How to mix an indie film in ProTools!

What's up guys? I recently completed post-production sound for a short film called Movement and Mirrors, which you can see over here and I'll put a link to in the description. But it was a really fun job and had me doing a lot of different post-production techniques to sort of take the film to the next level. So I thought it would be cool if I opened up the Pro Tools session I used to mix the movie and I kind of took you through my method for mixing a movie and also showed you guys some tips and tricks that you can do when working on projects of your own.
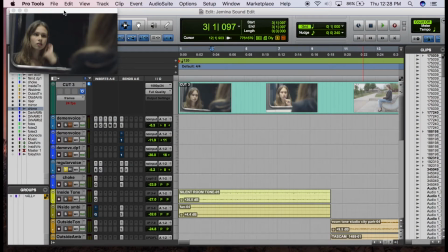0:39 Let's check it out. Okay guys, so here we are in the session. As you can see, I have the rough cut of the film up here and the rest of the tracks down here.
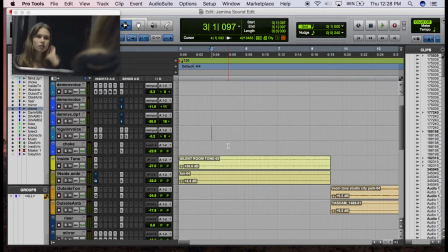0:48 So first thing I want to talk about is establishing your room tone. So for this particular film, the whole thing was just shot with camera audio. So I basically ended up scrapping all of the camera audio, existing audio, and replacing it with my own sound effects, Foley, and room tone.
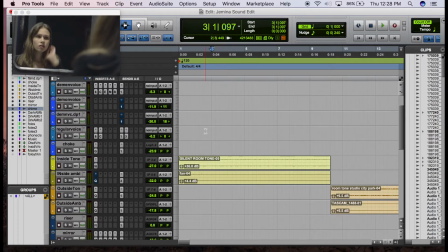1:05 So when it comes to a room tone, you want to first look at the various scenes that you're going to need to build for.
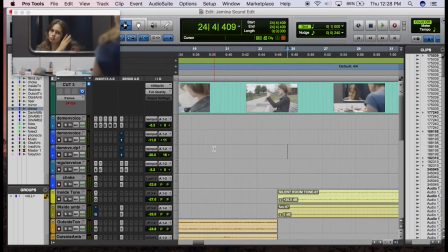1:10 For instance, I had a scene in a bathroom. Over here, an outdoor scene in a park.
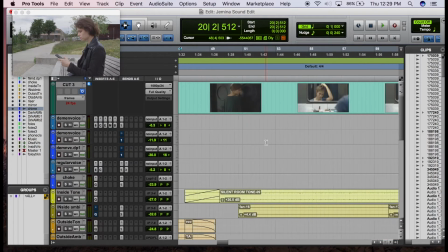1:15 And then finally, a scene in a bedroom and one in a doorway.
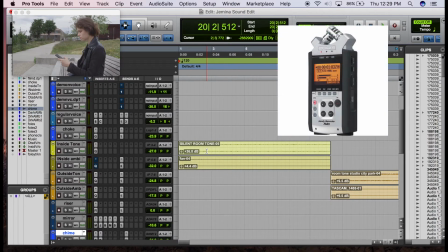1:18 So the way I go about doing this is I use a stereo XY microphone just in the quietest part of my house or your house.
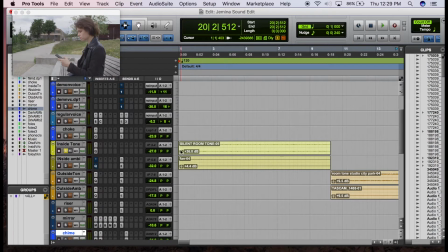1:25 And then I just capture what is essentially silence. And then I like to turn that silence up with clip gain so I can hear it fairly audibly.
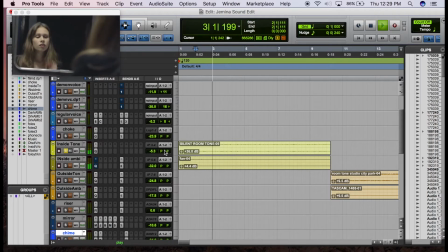1:35 For instance, now obviously that's ridiculously loud because I have it cranked up, but then I go and move that audio down about 29, 30 decibels. And basically you want this room tone. So in this case, there's also a little bit of an ambient fan.
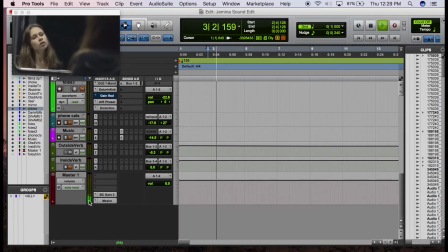1:55 You want these to be registering at like very low, very low on your meter, probably down somewhere in the minus 30,
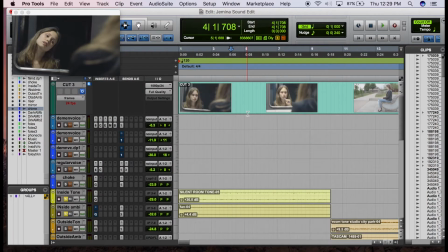2:04 maybe even minus 50 range and the general rule you can think about is you want at
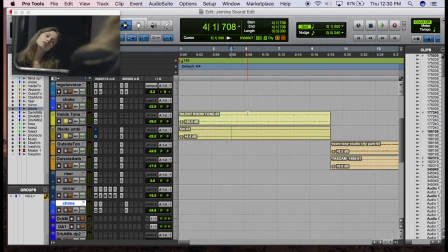2:09 least 20 decibels between your dialogue and the silence in the scene when a scene starts to sound noisy and shitty it's because that dialogue is maybe only 10 decibels or seven decibels above the uh the
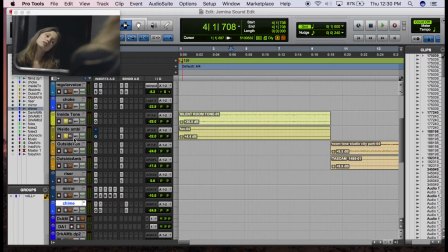2:23 ambient noise in the scene so that's that's one of the main things to keep in mind when mixing a movie the bigger difference and more isolation you can get between dialogue and room
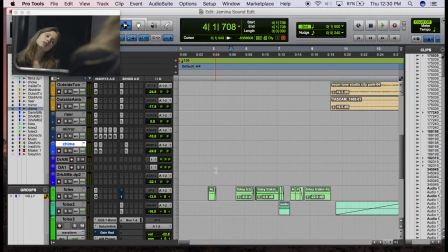2:31 tone the better it will sound so now there's the next part which would be the foley track and the sound effects and this is a combination of
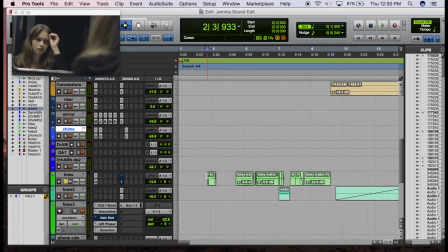2:40 i like to do sounds i find online and also sometimes physically acting out the scene so for instance here we have that kind of swiping motion that she does and you know you can just watch the film and it feels a little odd to do this and actually put a close mic generally
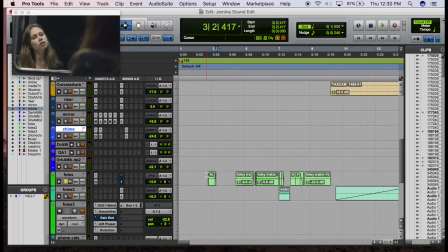2:57 i use a shotgun to isolate as much noise out of the foley as possible and then actually record some of these actions. Right? Wiping your shirt with maybe a towel. Brushing your teeth in front of the mic.
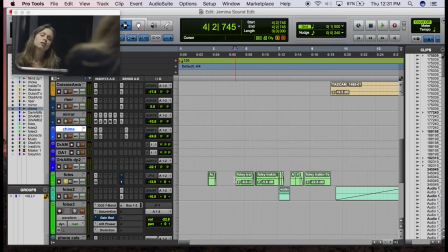3:12 You know, a spit sound effect that you can do. And it feels really weird when you're doing it, but the end result is something like this.
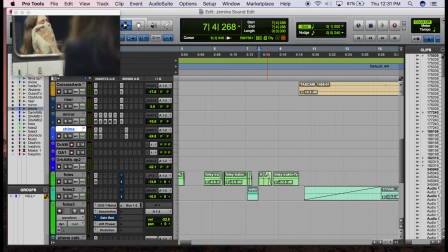3:28 When you see the water sound effect, it all comes out looking very good. and that's generally how I did the foley for the rest of the film.
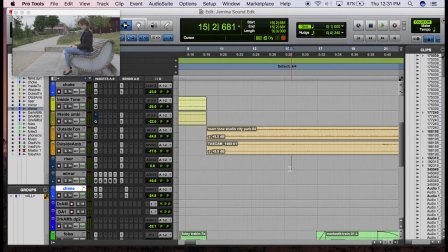3:36 So the next outdoor scene I actually brought up the outside ambience a little louder because if you think about it the sounds of the city are going to be louder than when you're in your bathroom.
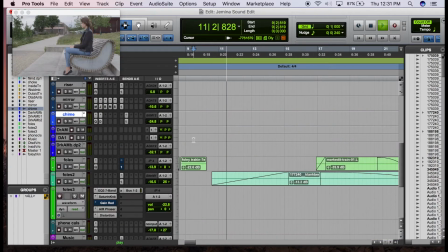3:48 So there that sounds registering probably you know minus 20 a little higher.
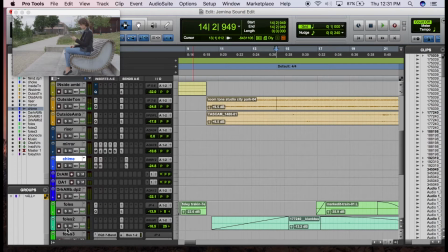3:55 And then just to increase the kind of ambience you can use some panning.
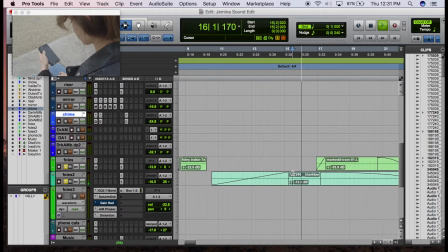3:58 For instance I have the sound of a jet plane here along with a train in the background. As you can see there's a trolley running through the back of the scene and that's one thing you can do as a sound designer. Flesh out the scene, see what's happening in the action and accentuate that in the sound design, it's going to help draw the viewer in.